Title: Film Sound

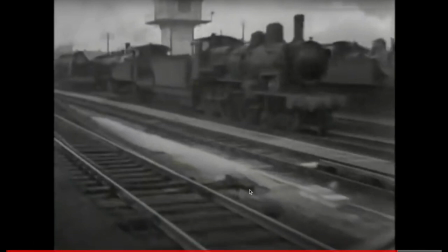20:42 as you see, sometimes the kind of realistic sounds are as good as soundtracks, and they're helping the soundtrack to pick up.
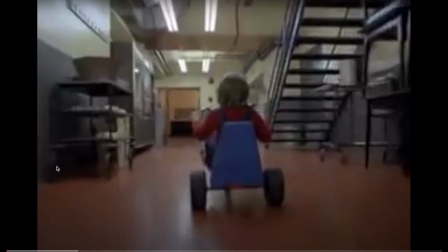20:52 And to show you another example from a horror movie, and to see that again, the diegetic sound, they can be as useful as just the non-diegetic soundtrack. You don't always need to kind of employ non-diegetic music. It can just create that sort of,
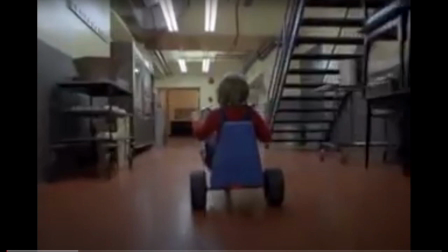21:10 I would say, emotional kind of effect of non-diegetic sound.
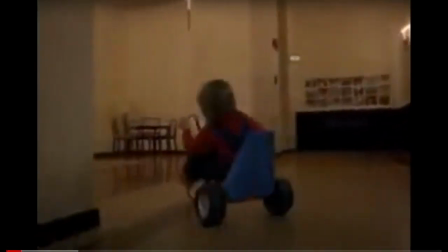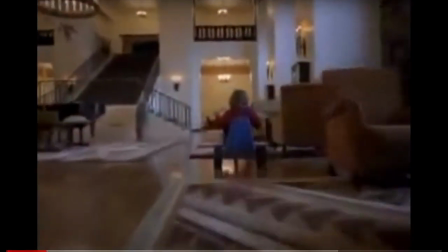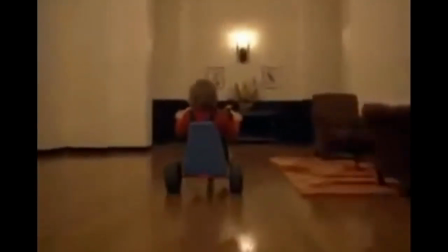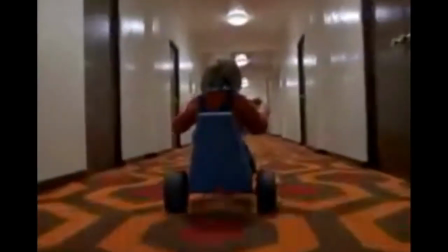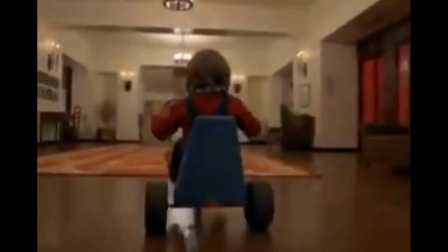21:58 Non-diegetic slowly appears.
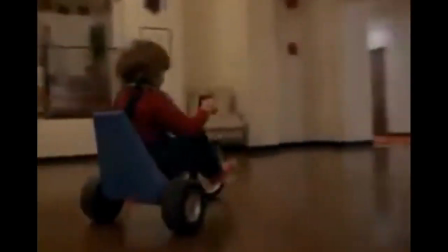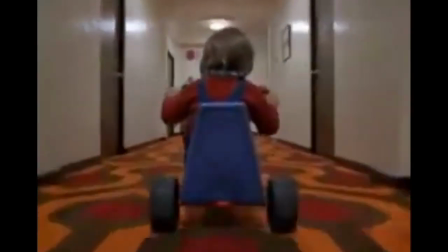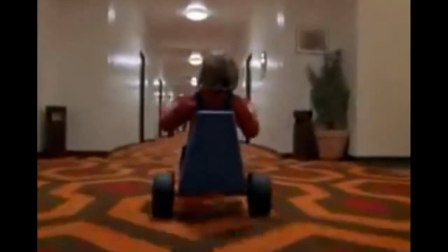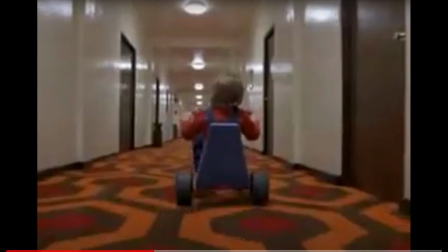22:16 So what you just watched is the importance of both sounds, and like one without the other wouldn't be that effective.
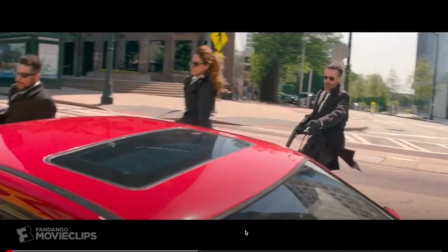22:24 So in this next clip from Baby Driver, you see that there are a number of things happening. First of all, we don't know that the music is that is coming from like the character's headphone. Should we characterize it as diegetic or non-diegetic? But look at other sounds, how rhythmic it is.
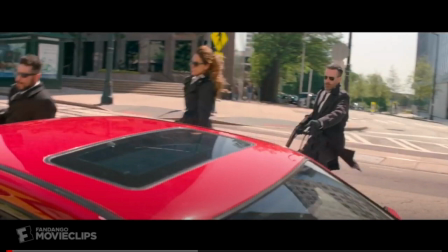22:42 Like it seems that there are instruments, as like there are like later on when he drives, all the little sounds, kind of speeding up, and like the handbrakes and everything.
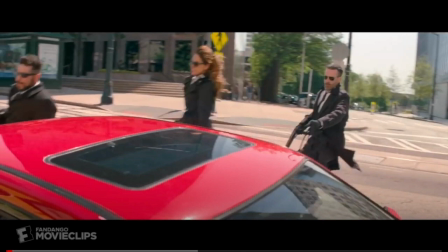22:58 It seems that all of them are kind of not very realistic, and they're sort of part of the rhythm of the sound. It seems that it's been orchestrated. It seems that there's a music written for all little
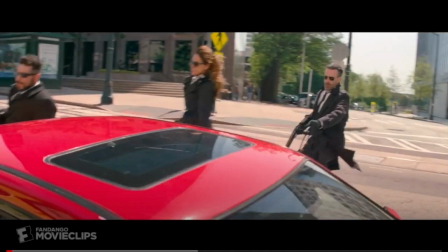23:16 sounds that are coming from the car and the police cars and shotguns and everything.